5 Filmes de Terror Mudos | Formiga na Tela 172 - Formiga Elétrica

Desde os primórdios do cinema, o gênero terror já estava presente e muito bem representado. Dedicando-se a mostrar o fantástico sem amarras, muito mais do que simplesmente assustar, alguns dos filmes mais marcantes do gênero se encontram na fase muda da sétima arte. Neste vídeo, eu vou comentar a respeito de cinco deles.
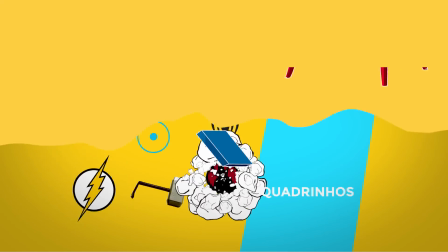Um dos gêneros com maior potencial para explorar o fantástico e o processo psicológico ao assistir um filme é o terror. Pensar que algo ficcional e explicitamente encenado consegue gerar sentimentos tão intensos que extrapolam os
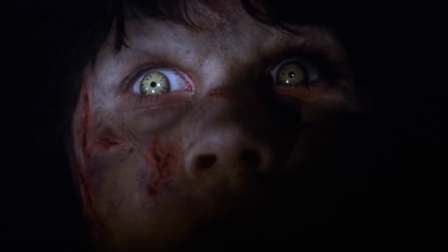0:40 limites intelectuais e se tornam manifestações físicas prova o imenso poder deste tipo de narrativa. Com a ausência do desenho e mixagem de som para auxiliar na tensão e no clima do filme,
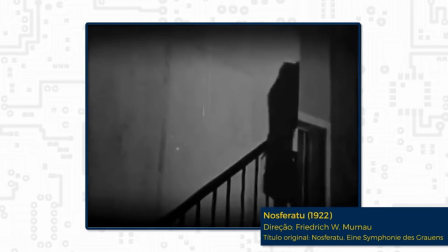0:52 o visual impactante e os novos experimentalismos com efeitos visuais eram os grandes responsáveis por transmitir esse lado fantástico,
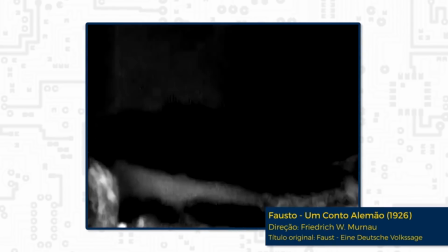1:01 essa espécie de onirismo delirante que apenas os mais inventivos autores conseguiam criar. Nesse vídeo eu vou comentar brevemente a respeito de cinco filmes que eu considero verdadeiros marcos para o cinema fantástico de terror do cinema mudo. É claro que existem muitos outros, não estou falando que esses cinco são necessariamente os melhores ou os mais importantes, mas de fato são marcos. É claro que existem outros como Falso, Noferato, que são verdadeiros clássicos e aulas de cinema. mas para esses especificamente eu vou deixar para um outro vídeo. E para começar, eu vou falar sobre um filme de 1896, O Castelo Assombrado, Le Manor do Diable. Eu não sei se é assim que se pronuncia, tá?
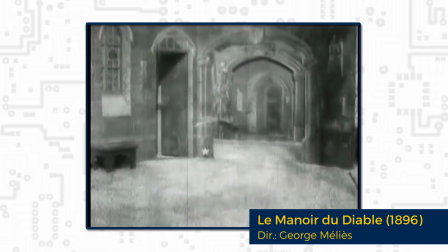1:46 Considerado como o primeiro filme de terror, O Castelo Assombrado é um curta-metragem francês com pouco mais de 3 minutos, dirigido por Georges Méliès.
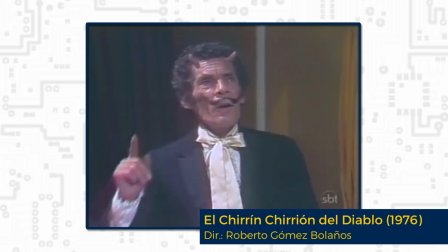1:55 Nele, Mephistófeles conjura uma variedade de seres sobrenaturais com a ajuda de um caldeirão mágico. Pera, pera! Desculpa, pessoal, coloquei o vídeo errado. Não é o Mephistófeles do Ramon Valdes, tá?
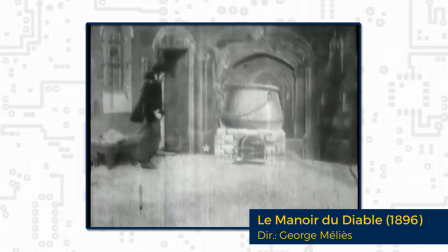2:06 É esse Mephistófeles aqui.
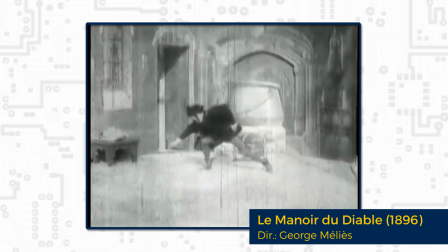É claro que o principal objetivo desse filme, além, é claro, das experimentações com os cortes e as fusões para realizar os efeitos especiais,
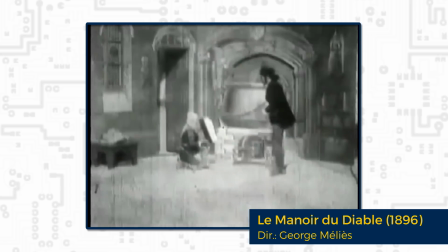2:26 era muito mais o entretenimento do que causar sustos. E além de ser considerado o primeiro exemplar do cinema de terror,
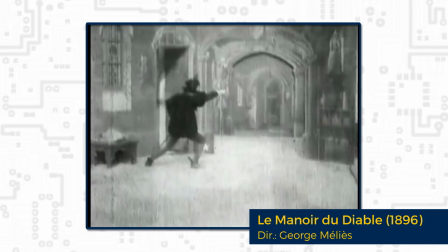2:33 O Castelo Assombrado também possui enorme importância por ser um dos pioneiros em usar o fantástico de maneira visual, através de trucagens de câmera,
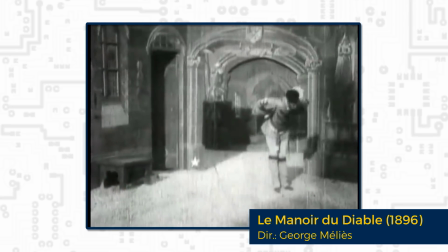2:42 corte e edição, abrindo caminho para as novas possibilidades dessa mídia que ainda estava engatinhando.
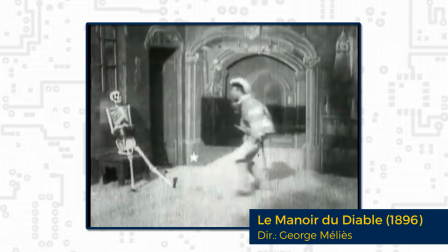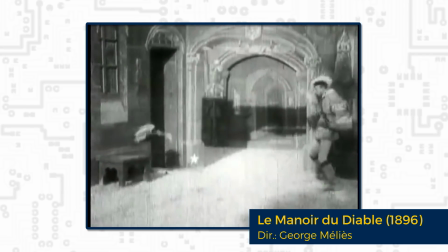Seguindo uma ordem cronológica, o segundo filme que eu vou comentar é O Fantasma Vermelho, Le Spectre Rouge, de 1907.
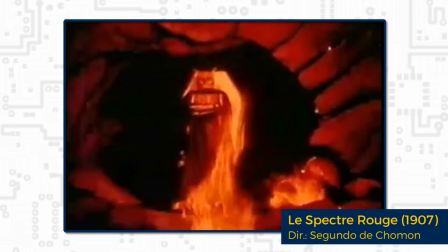3:09 O filme foi lançado na França e é dirigido pelo espanhol Segundo Deschamon, que também foi inspirado por Méliès.
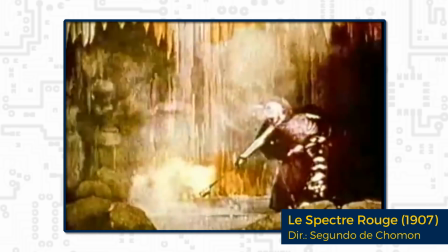3:16 No filme, temos um espírito que faz uma apresentação com todo tipo de truques de mágica em seu covil.
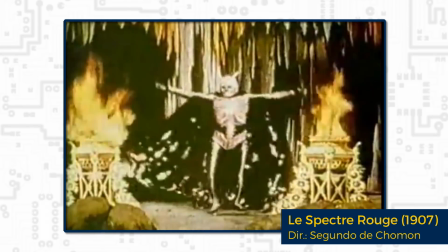3:22 Aqui, o diretor utiliza os mais diversos efeitos especiais disponíveis na época,
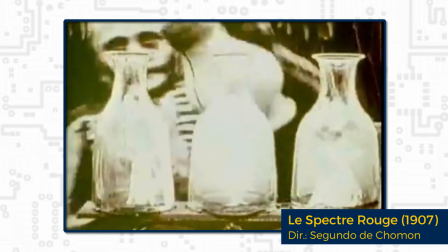3:28 desde cortes em meio a remontagens do cenário até fusões e perspectivas,
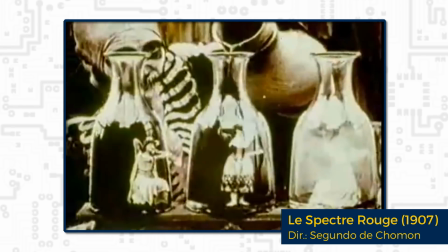3:34 gerando, por exemplo, a famosa cena dessas mulheres presas dentro dessas garrafas. Interessante notar que a película foi tingida à mão, por isso que nós temos essas tonalidades totalmente diversas e interessantes, que querendo ou não ajudam a dar esse caráter fantástico para o filme na época em que ele foi exibido.